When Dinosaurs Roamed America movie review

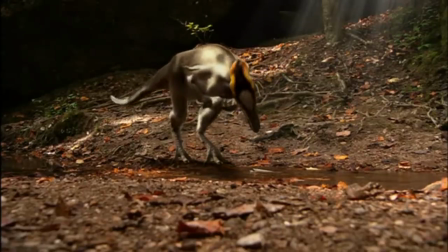(0:03)
When I was a kid, I would go out of my way to learn everything that could be learned about dinosaurs.
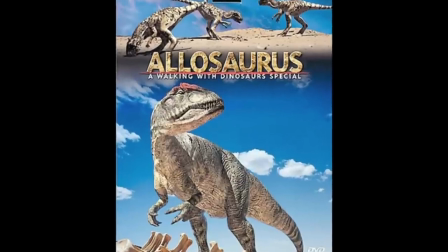(0:08)
It was a subject that always fascinated me. I ended up getting my hands on a lot of dinosaur documentaries and would watch them endlessly.
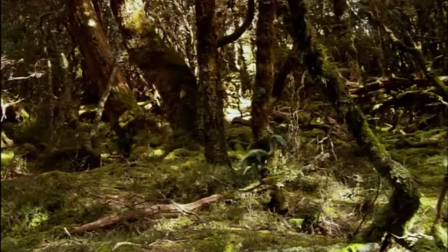(0:15)
And one that I was particularly fond of was a Discovery Channel production called When Dinosaurs Roamed America.
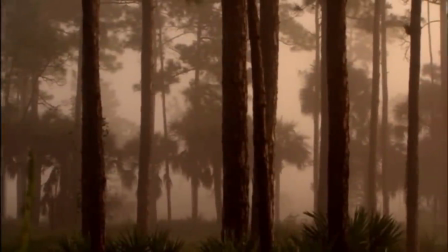(0:22)
Similar to Walking with Dinosaurs, it attempts to recreate the prehistoric world and takes viewers from the early stages of the dinosaurs to their extinction.
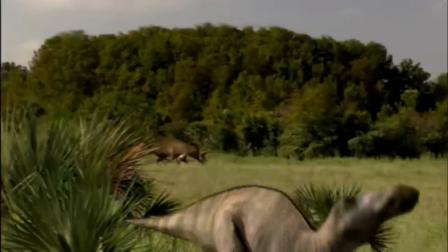(0:30)
In fact, you could call it the American equivalent of walking with dinosaurs. The dinosaur effects are very well done, not only in looks, but also in behavior.
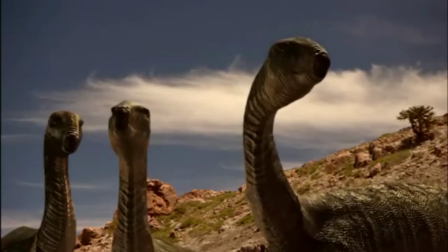(0:39)
The way they constantly bob their heads, sniff the air, and scan the world around them,
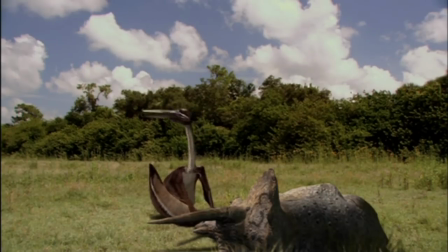(0:43)
I have absolutely no trouble believing that these are real creatures with minds of their own.
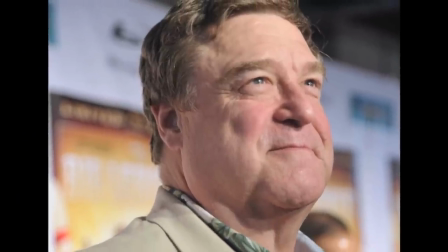(0:48)
The narration is done by John Goodman, which I will admit can be a little distracting since it is difficult to hear his familiar voice and not picture him in the recording studio,
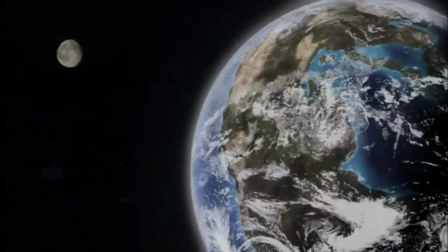(0:58)
but fortunately he doesn't try to steal the show and turn the narration into a performance like most celebrity narrators do.
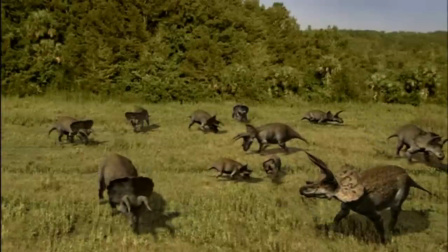(1:04)
He just reads the script in his normal voice, which is all that's really needed.
Triceratops are plant eaters.
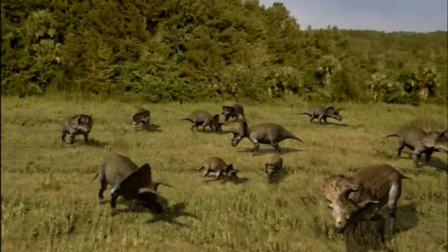(1:11) They roam the plains in herds,
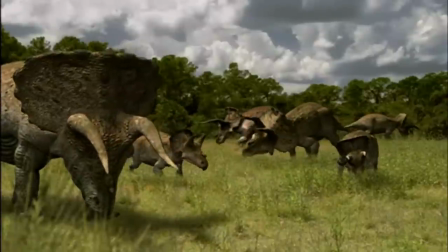(1:14) grazing on ferns and small trees like palmettoes, while keeping an eye on their young.
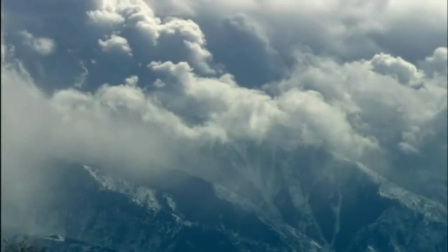(1:22)
What I love most about the movie is the tone.
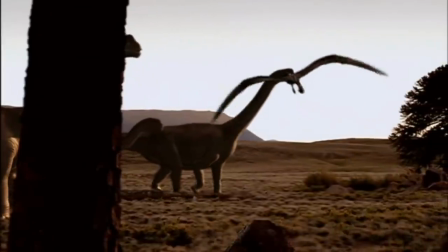(1:25)
It allows the audience to become immersed in the environment, and it's definitely not afraid to give the narration an occasional break and let the visuals speak for themselves.
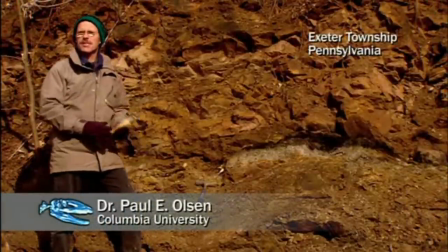(1:33)
Every now and then, it does cut to interviews with paleontologists, who provide factual details on fossils.
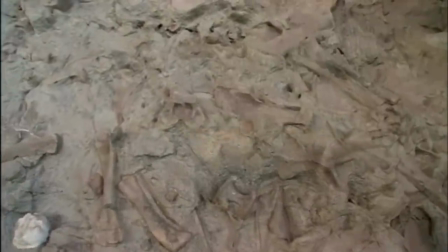(1:40)
These cutaways could have been tedious, leaving the viewer just wanting to get back to the dinosaurs,
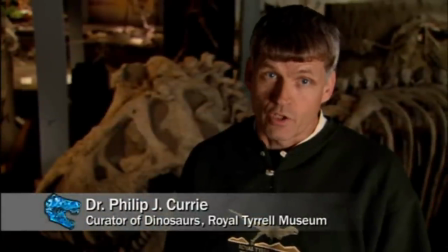(1:45)
but it wisely keeps them few and brief, never distracting from the mood of the rest of the movie. Another interesting thing about this one is that sometimes the story stops and takes a minute to analyze the anatomy of the dinosaurs.
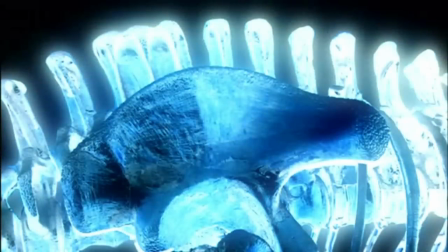(1:57)
We get a 3D model of the creature and some x-rays highlighting a few of their unique features and abilities.
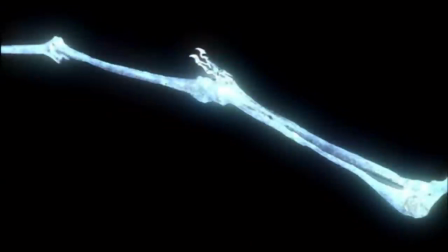(2:03)
He keeps the transitions consistent and knows exactly when to use them, just like with the paleontological cutaways.
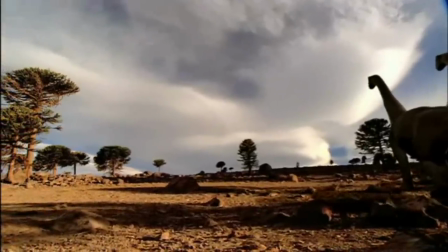(2:10)
Like my Walking with Dinosaurs review, I'll now go through each segment to talk about them all individually.
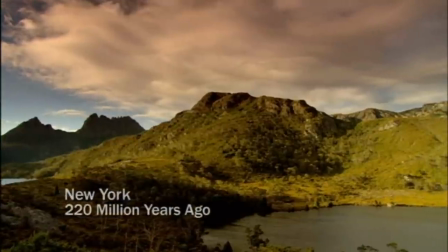(2:14)
The Triassic sequence is relatively plotless,
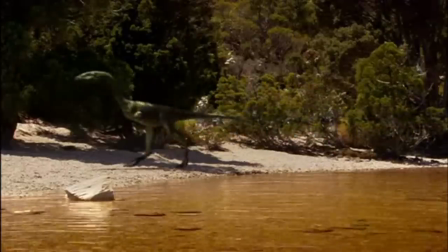(2:18)
focusing on a Coelophysis as it wanders around on a typical day, passing by and interacting with some of the other creatures.
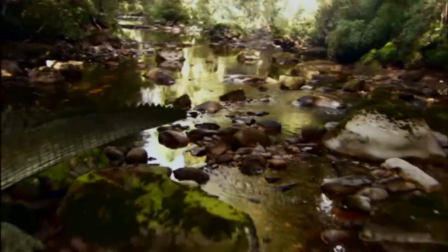(2:25)
I'm not sure if this was the filmmaker's intention or not,
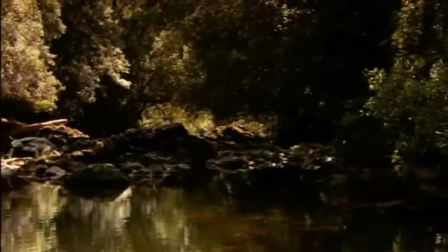(2:28)
but the way the first part starts out slow actually does allow the audience to ease into the movie and get used to the tone.
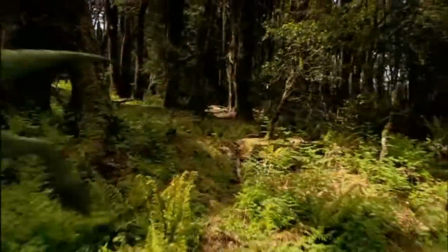(2:35)
It takes its time to let you grow accustomed to the world it's trying to create before getting into multiple creatures and complex stories.
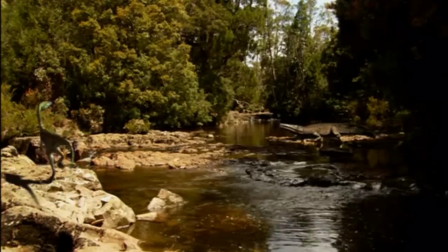(2:42)
Again, I'm not sure if that's what they were trying to do, but it works in the movie's favor nonetheless.
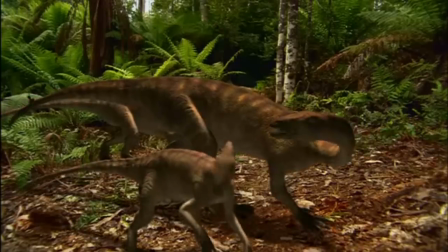(2:49)
Next, we travel to the Jurassic to see a hunt in the jungle. A step up from the first part, we now see more dinosaurs and more of a story with a beginning, middle, and end.
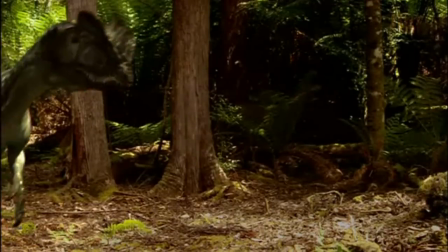(2:58)
I can't talk about this segment without saying how much I love the Dilophosaurus in this part.
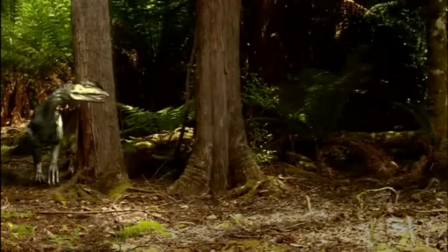(3:03)
The skin texture is very detailed, and it seems to have a silvery metallic shine to it.
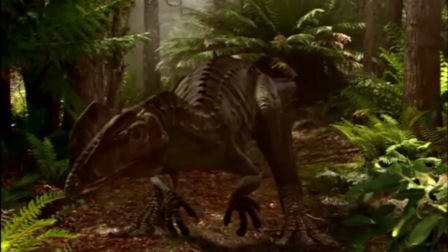(3:08)
Not to mention it has the coolest roar in the movie.
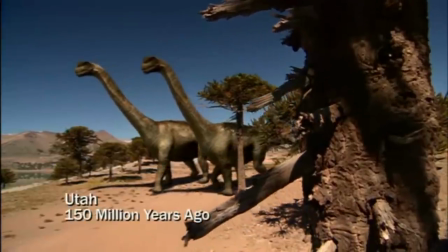(3:15)
The third part is probably the most complex story out of all of them.
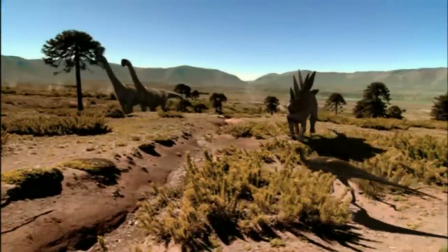(3:19)
Dinosaurs in the late Jurassic struggle through a drought in the first half, then in the second half the wet season arrives and life flourishes again.
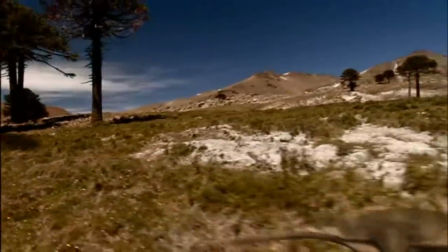(3:27)
We follow two herds of sauropods, a family of Dryasauruses constantly dodging a Ceratosaurus, and a male Stegosaurus trying to impress a female.
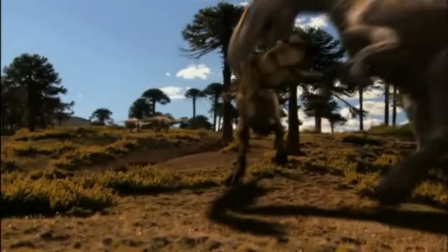(3:35)
Despite its bleak outlook and dull color scheme, it has enough interesting stories and plenty of beautiful shots of the Apatosaurus herd.
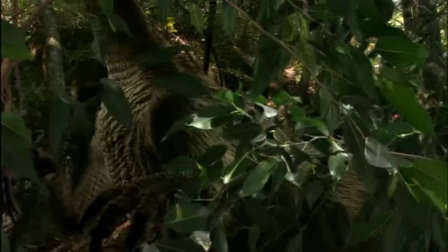(3:43)
The fourth segment takes us into the Cretaceous period to meet some dinosaurs never before used in a dinosaur movie.
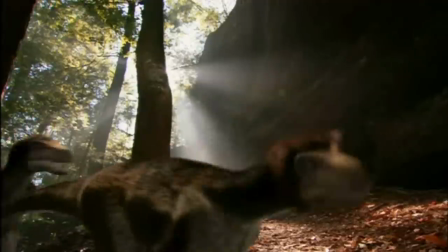(3:50)
Zuniceratops, a two-horned relative of Triceratops, a pack of feathered raptors, the first ever to be used in an animated dinosaur documentary,
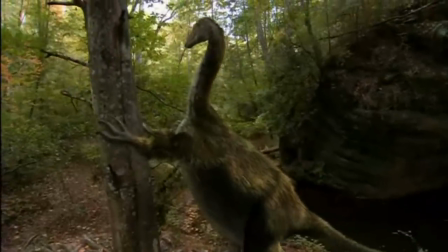(3:59)
and Nothronycus, one of the most bizarre dinosaurs ever found.
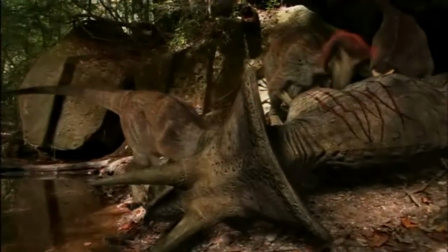(4:02)
I remember being completely taken by surprise seeing these weird dinosaurs that I never knew existed when I was a kid,
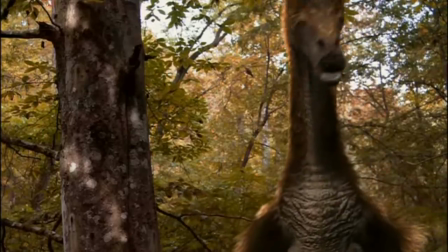(4:09)
and it made me realize I didn't know as much about them as I thought I did.